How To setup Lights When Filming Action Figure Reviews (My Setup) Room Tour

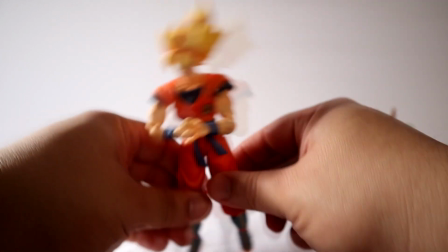240s
but that's from it You know being posed and things like that so you could be able to get your review off the ground and
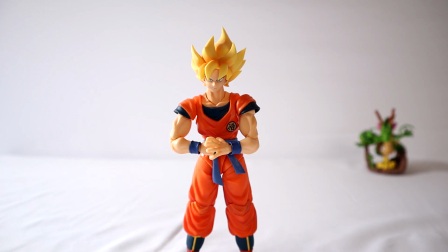248s
start doing something About it now another thing is you want to follow I'm gonna put it back down to 100 because I'm actually gonna put some lights up in
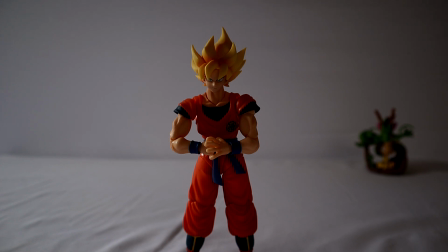255s
a little bit is you want to follow the I forgot I think it's the 180 rule when it comes to filming So if you're filming at 24 frames a second, I know I'm throwing a lot of knowledge at you guys but just bear with me it's worth it once you understand what's going
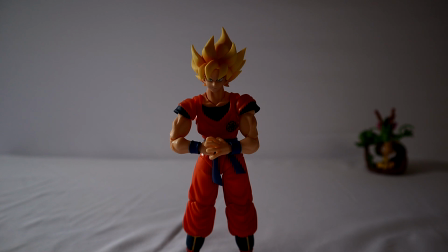268s
on so you want if you're filming at 24 frames a second which most cameras film at even cell phone cameras you could set that 24 frames a second you want your shutter speed which is the little device that takes the picture to be double that rate so if you're doing 24 frames a
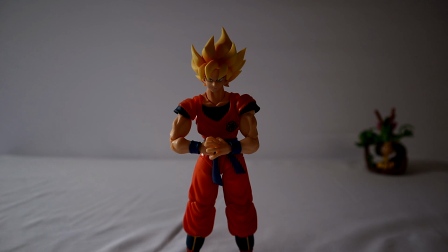283s
second that means that in 20 in one second when you count to one the camera has shot 24 individual pictures okay so if you're doing 24 frames a second you need to make sure your shutter speed is at 48 frames per second some cameras have it at you know 50 some cameras have
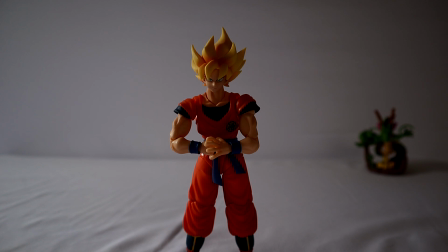300s
it exactly at 48 you just want to be as close as to double the frame rate as you can so if you're trying to shoot slow motion you're going to 60 frames per second you need to make sure your shutter speed is at 120 and the reason why we do that is for
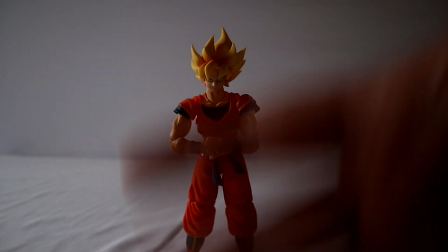312s
the motion blur so like if i were to wave my hand like this in front of the camera you could see that it has a nice little
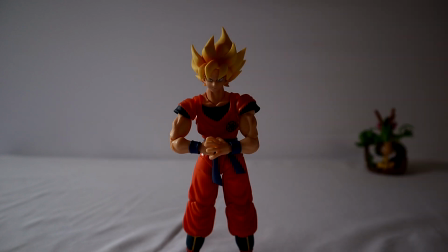318s
blur do it in front of your face get your hand put it to your face and wave it back and forth you're gonna see it's not completely focused at all you're gonna see that that hand is not focused whatsoever you can see it blurs out so to be able to get that natural blur
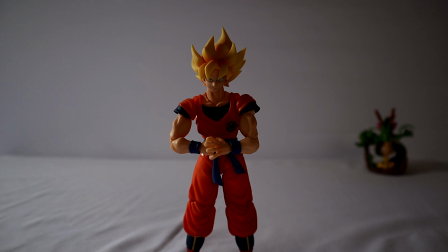331s
in the camera that's why you want to follow the 180 rule now we also have aperture that's what lets the lens bring in light most
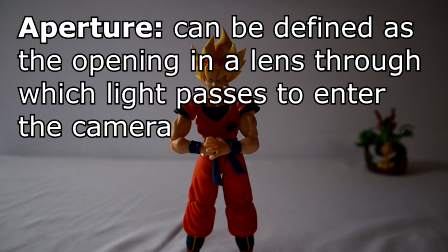339s
cell phones I don't believe have that you could see let me check a look at
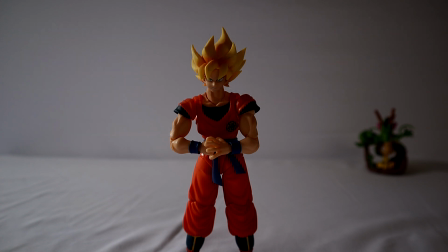344s
my at my phone here now some phones you have to go to like pro mode to be able to access all those features to be able to see so let's take a look at my phone real quick
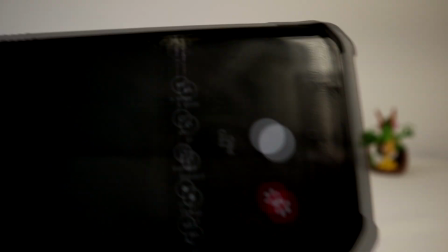357s
let me turn on the lights so we can all see the because this is what i used to record on
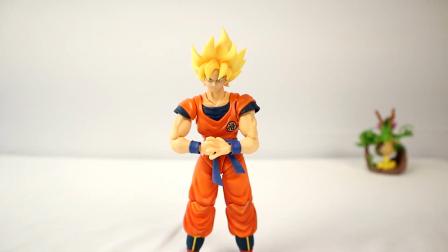362s
no joke i used to record just on this phone so we have the phone here we can see
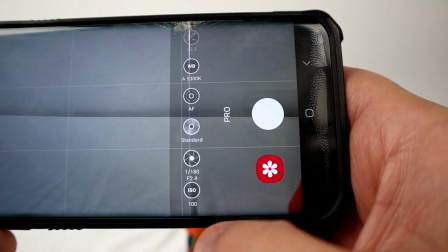367s
so just using the native camera app you can see there's iso and there's aperture so here it is
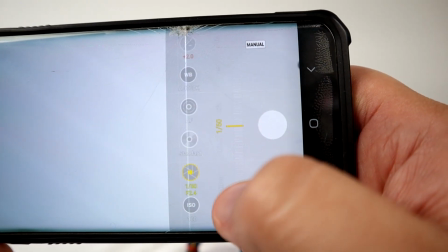374s
this aperture helps you with how much light you want the lens to have so it's at f 2.4
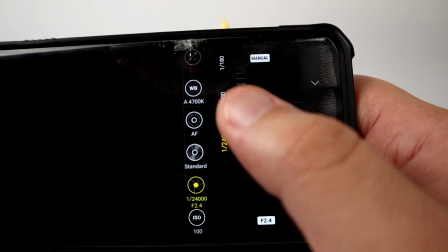381s
see if we can switch that it's a different one no it looks like it stays at 2.4
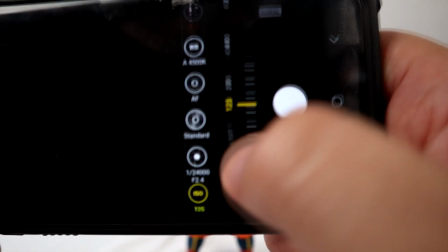388s
does it change at all i can't tell but yeah it changed to two before here's the iso here's the other digital brightening goes up to 800 which is not a lot some cameras have more
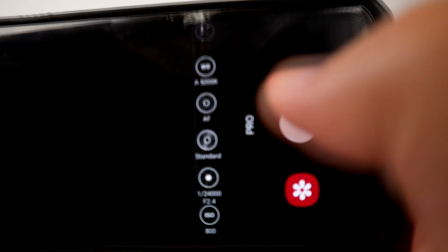397s
we have the autofocus here which we want and then you have white balance so yeah so most cameras have this setup that you can mess with so that way you can get the
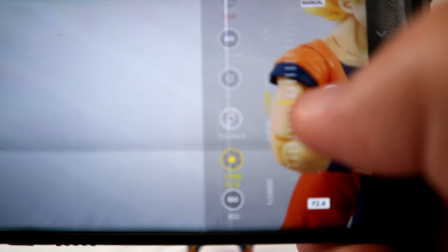406s
proper picture you know the proper brightness and all that good stuff in the picture now there's other apps that you
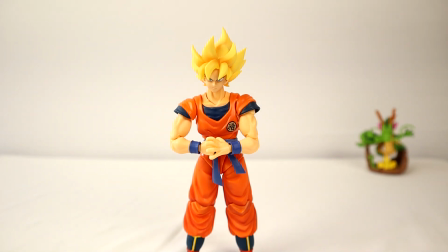415s
can use to be able to help you tone that in a little bit more tune it in a little bit more um
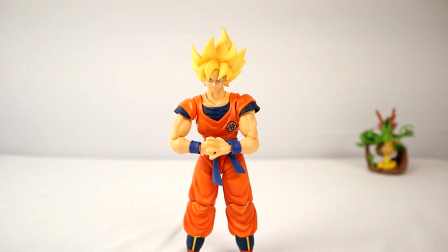421s
you know so you guys can look at those as well so i turned on the brights the the light hub brights i turned on the brights for you guys i made
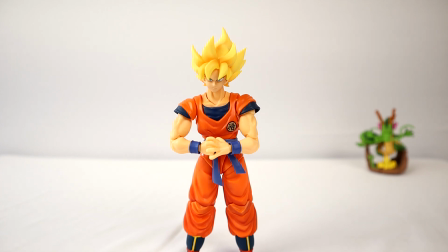427s
it bright um i turned on the lights for you guys so you could see the difference in the scene so my iso is at 100
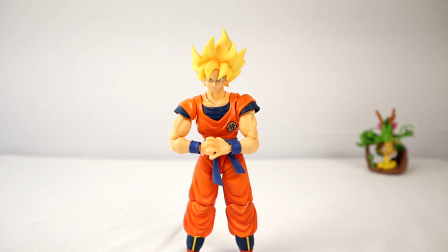434s
which is the lowest you want to keep it at but you can see the figure's detail you can see all the colors the natural colors of the figure
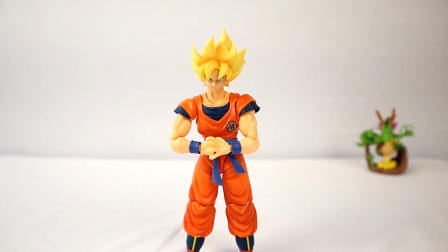440s
the painted colors and it looks fantastic now if i were to turn off one of the lights that's
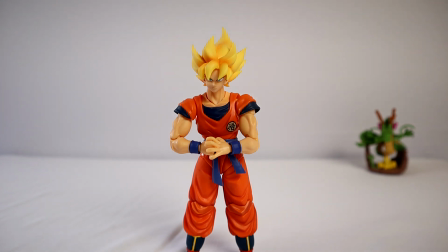445s
just as good as well my iso still 100 you can still see a lot of the detail now let's switch the light
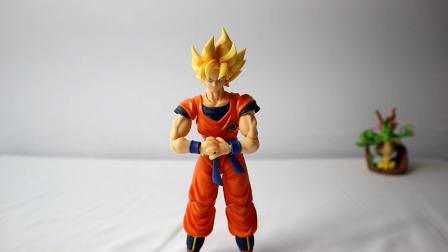453s
once again that's still doable i'm only using one light and there's some natural light coming in on the same way you know but if i turn on both boom we get
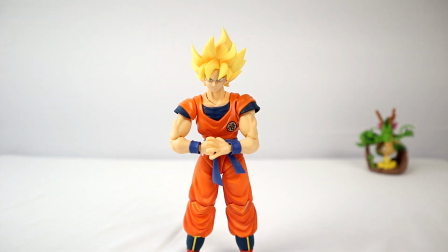460s
a better picture better quality for the viewer and i'm only using two lights keep in mind i'm only using two lights for
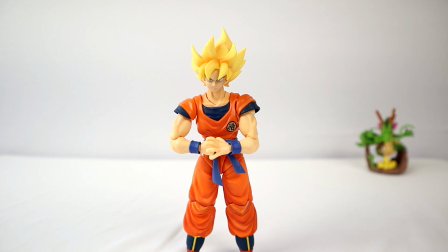467s
this you know i only have like i said i have a light to the left it's about 45 degree no not 45 degree let's see uh let's
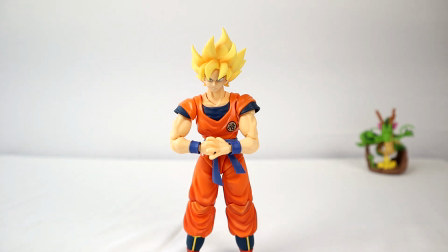475s
say about maybe a little bit more than 90 degrees to it it's almost on the side um that's actually directly pointing toward it and then i
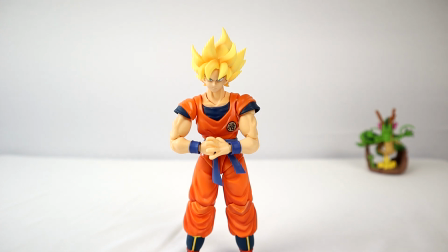483s
have the overhead light that i have pointing at angle that's just above it so that way you guys can see that way you guys can get a
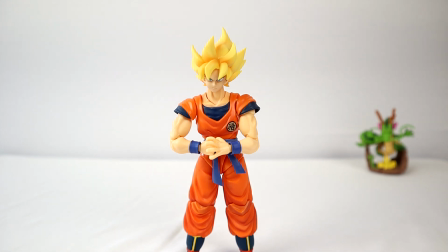490s
full idea of the light now there's other styles of lighting you know there's three-point lighting there's hair lighting there's rembrandt lighting those you guys can
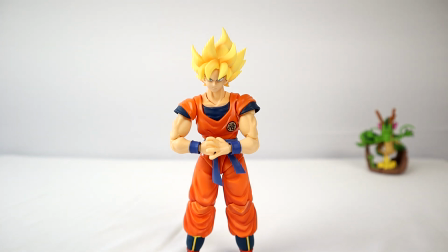497s
look up but rembrandt lighting i'll just give you that one because it's the most famous one is having the light 45 degree angle from
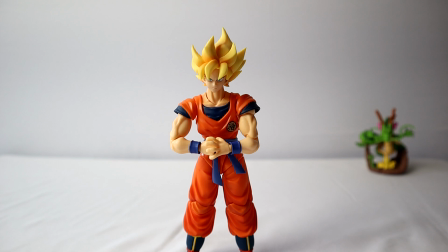503s
your subject so it gives like a nice little triangle on the cheek but it pretty much lights only one side and then the other side is kind of black
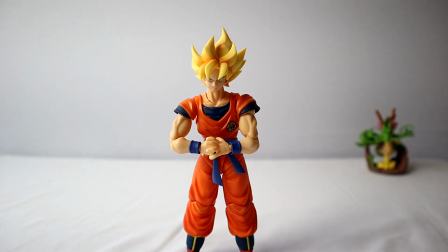510s
you just need to fill that in that's what this light is for on the right hand side or my right your left or whatever
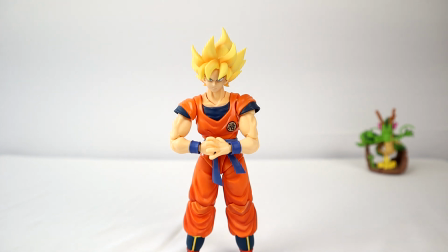516s
you want to call it the figure's left but that that way you fill that light in and then you get a nice well-rounded
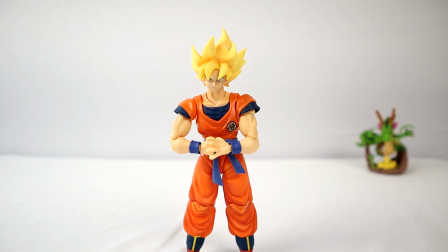522s
lighting for your subject so then this is how you do your review you know talk to the microphone like you would any like it was anybody
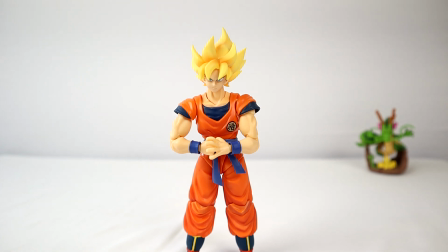530s
else and state your facts state what you don't like about the figure state what the figure does what you wish the figure does you know all those
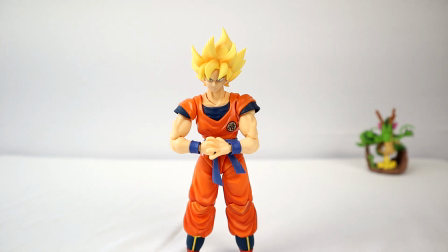537s
things and that pretty much is my setup on how to light or my setup for
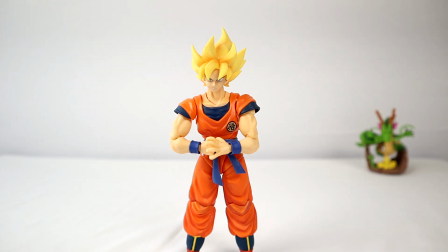542s
reviewing and how to light the figures I use a very simple setup before
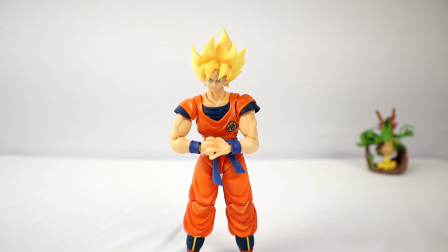547s
all this I used a DIY photo
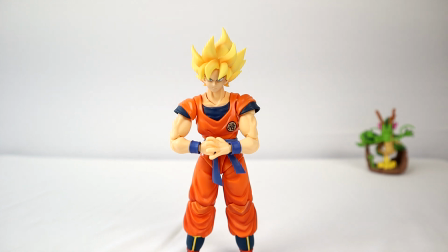551s
box that I made it was pretty much foam core you bought by five pieces of foam core
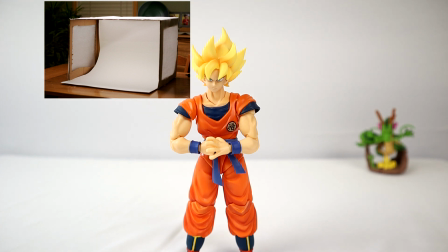556s
you bought a little plastic background not plastic background but it was like a little white construction paper background or a plastic background
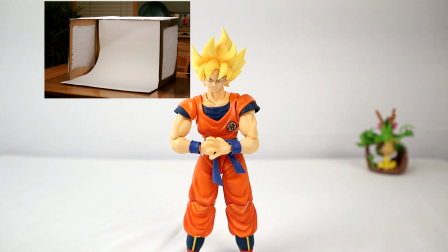562s
that you can get at any dollar store and you make a box out of it and on the left and right side of the box you cut like a nice little
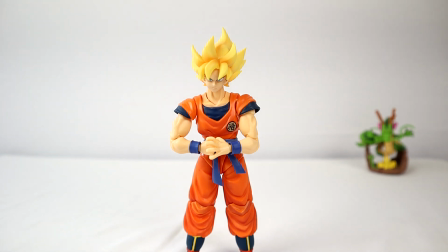568s
square in it and you buy what's it called um tablecloth because it was like a diffuser kind of like how my lights have let me show you
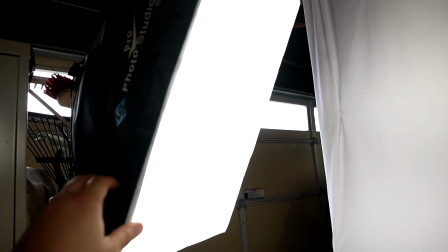578s
so this light right here has a diffuser on it this little piece of paper right here is
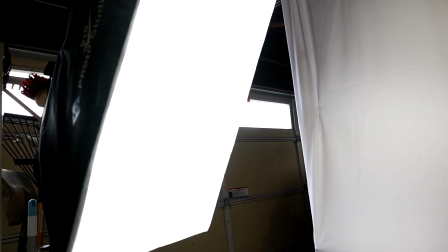586s
diffusing the light so that way it gives a nice softer light to the subject
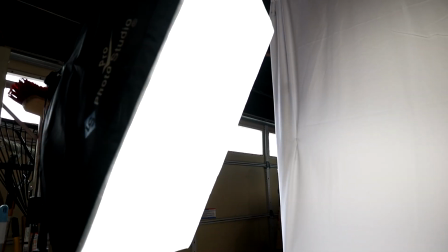590s
down buying down buying tablecloth gives you that you would put the tablecloth on the opening
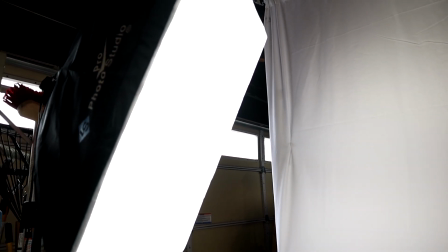595s
that you made on the left and right side of the little cube that you made or the rectangle and you put that there
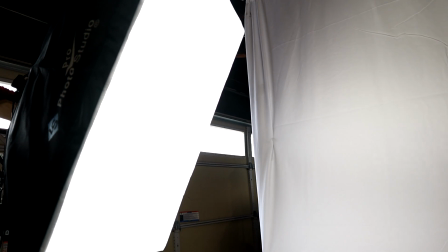600s
and then you have the light shining on that side and maybe have a light on top and you would want to put tablecloth there so that way it diffuses the light now as for backgrounds
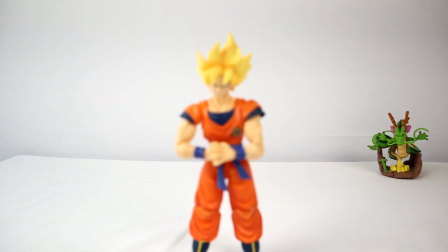609s
i mean i don't think it matters with backgrounds i mean i think white is the most the most basic choice for that you want to use white
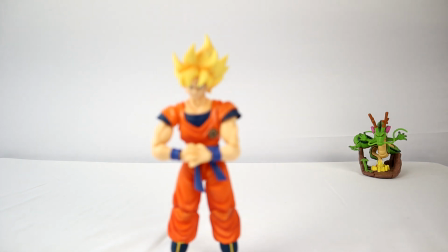617s
um but you i've seen people use black i've seen people use brown i've seen people use the carpet i mean whatever it takes to be able
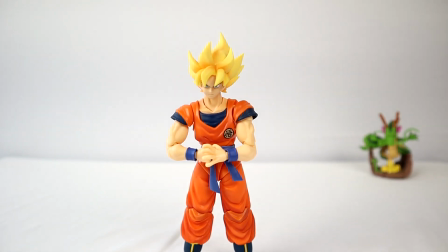625s
to get your review going and you can be able to get the sharpest image using your cell phone using some camera looking learn those settings is the best advice i could give you is learning those settings because that's what's going to make your image and make everything else look great all right guys to be honest this is like the third time i did this take i had an issue with the lighting i had an issue with the microphone who was actually facing the wrong way so i hope you guys like this video hit the like button for me kind of showing you guys what's going on give you guys a little insight and also give you guys some inspiration to be able to make your own videos and you'll be able to capture your own reviews or whatever you want so i really hope this inspires some people out there to make some great content for youtube or whatever if you want to do it for your family hey hey, look, mom, dad, grandpa, look what I made, you know? I really hope that does inspire some of you. So smash that like button, subscribe, guys. I'm gonna try to make this a series. If you guys want me to make more series on like, you know, how-to videos of lighting, maybe filming. I mean, I'm not the best. I'm not saying I'm a college scholar and I know everything, or I'm a Peter McKenna, which I'm very highly inspired by. Peter McKenna is really awesome. You guys check him out. I mean, I have no affiliation with him.